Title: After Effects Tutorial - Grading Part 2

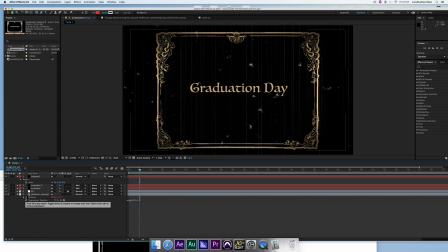7:47 Then I want to go shift and T, that will give me the opacity, and all of these things are under the drop down menu if you want to know where they are. but those are just shortcuts for you if I go to the opacity again alt mp and then I'll ask that one
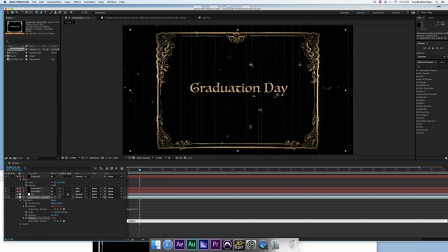8:02 to do the same thing so wiggle okay and brackets 25 frames and by five pixels okay so that should then sort out my wiggle
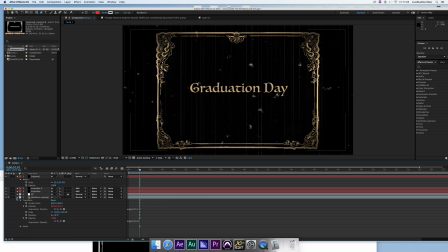8:15 commands okay there we go so that should then make the film move slightly okay as you can see it's got a little kind of flickering effect now once we're
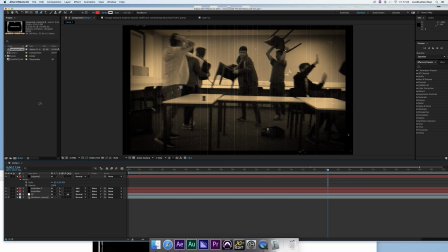8:29 done with that and we're happy that that looks like an old film another thing that you can do is you can add a sort of a mask
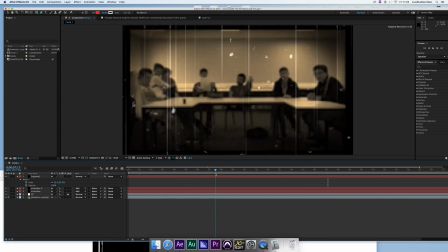8:37 square mask if you want to make it so rather than have that oval vignette if you want to square up all the film so it matches
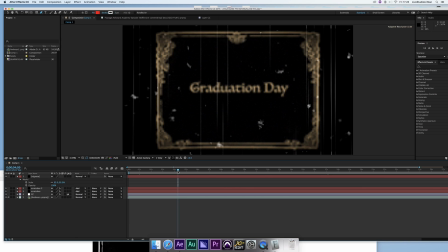8:45 the titles we can actually add that mask to the side so if If you wanted to mask off the sides, you could very simply do it with a pen tool, so for everything you do in After Effects, you need to create a new layer,
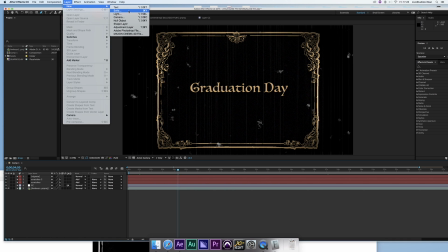9:02 so you need to do a new solid or a new adjustment layer or a new shape layer,
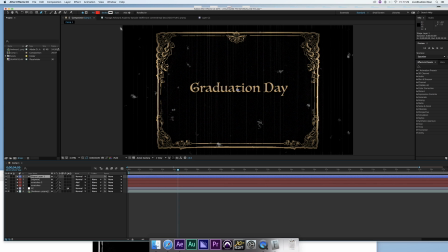9:09 a new shape layer would be good. So if we do a new shape layer, we can then use the pen tool to just draw a shape, in In this case I am just going to mask the edges here, ok, so there is my shape,
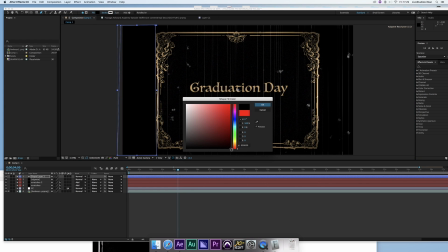9:25 it is red, obviously I want it black, so I am going to just mask the edges there.
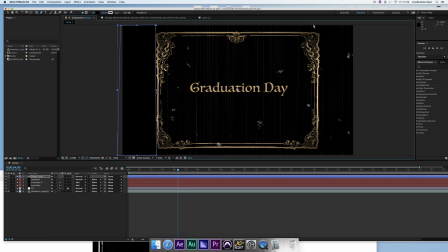9:32 And do the same on the other side, alright, so you just pen tool again, click and pull and down and draw a box around the edges.
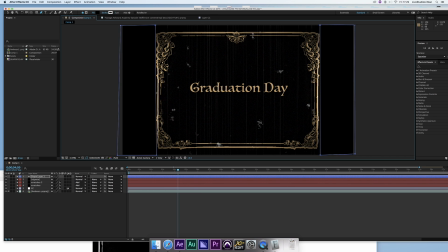9:47 I can use the edge of my slide there as a guide because that will obviously be where the edge of the film would classically be on a sort of silent movie. Now I've obviously enclosed all that. I might then want to go back to my vignette and have a look and see how it affects the film.
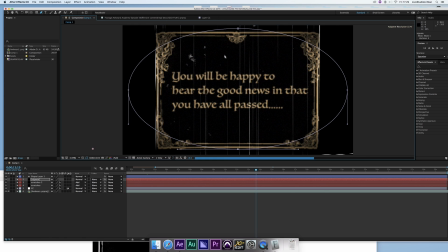10:04 If you think that you want to shrink that in a bit you can do that of course. Make it a little bit cosier. Give it that sort of old fashioned camera lens effect.
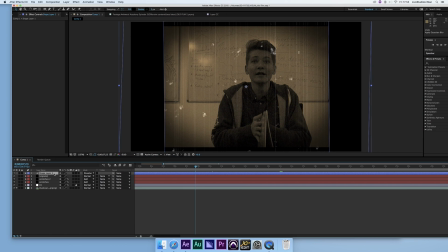10:16 if you need to which is what I'm going to do here okay another thing I'll probably want to do is just blur out those edges so kind of slightly feather
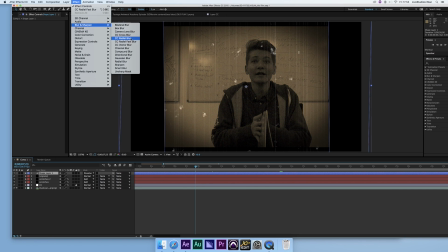10:24 them so if I go to effects I can add a blur I can add a fast blur radial fast blur there okay and
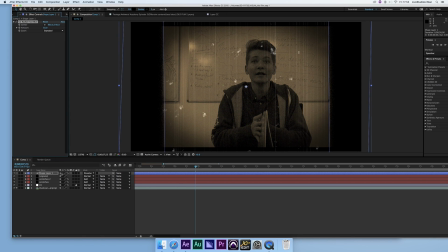10:32 obviously that would then just feather out the edge there it gives it kind of a nice sort of slide deteriorated old slide look okay
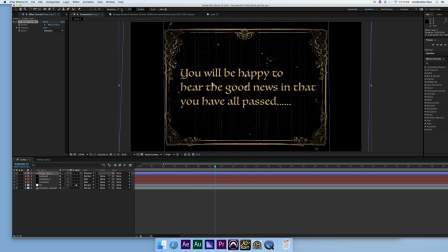10:39 right now I'm happy with that and obviously with your shape layers make sure your fill in your stroke of black so you get that effect I'm happy with that so now I'm going to go to render okay and I'm going to add it to my render queue to render queue there okay there's a couple
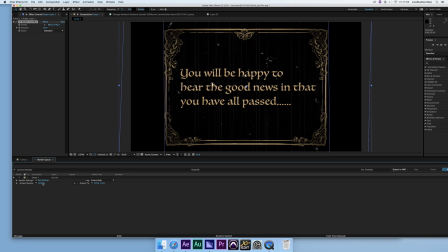10:54 of renders in the queue already so let's get rid of those this is the latest one so it's going to output to there quick time loss list
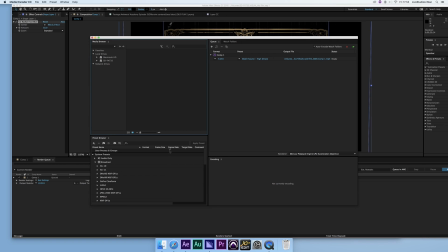11:02 you might want to do your video codec at H.264 I think
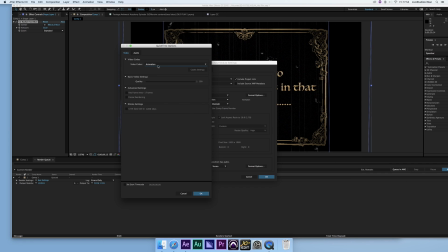11:07 that's the best way to do it all right so video codec i like h1264 works well for me and it works well for everyone it's very much a standard quality of film go okay and then add it to the render
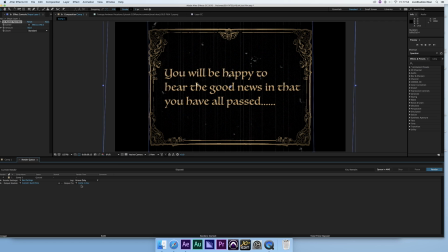11:22 queue it's now in the render queue all right and then your output 2 that's the name of what you want it to output to.
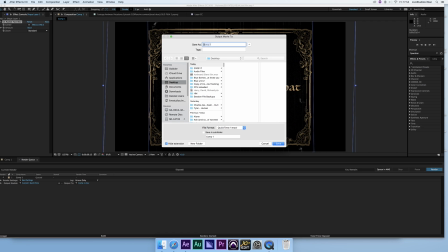11:28 I'm going to save it to the desktop. I'm going to call it old film style AA for Awkward Academy which is Ryan's film.
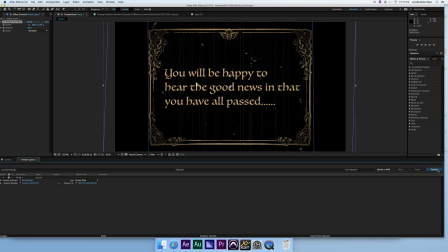11:43 I'm sure you're all aware. Anyway there we go and then you click the render and that will be done in about 8 minutes or so.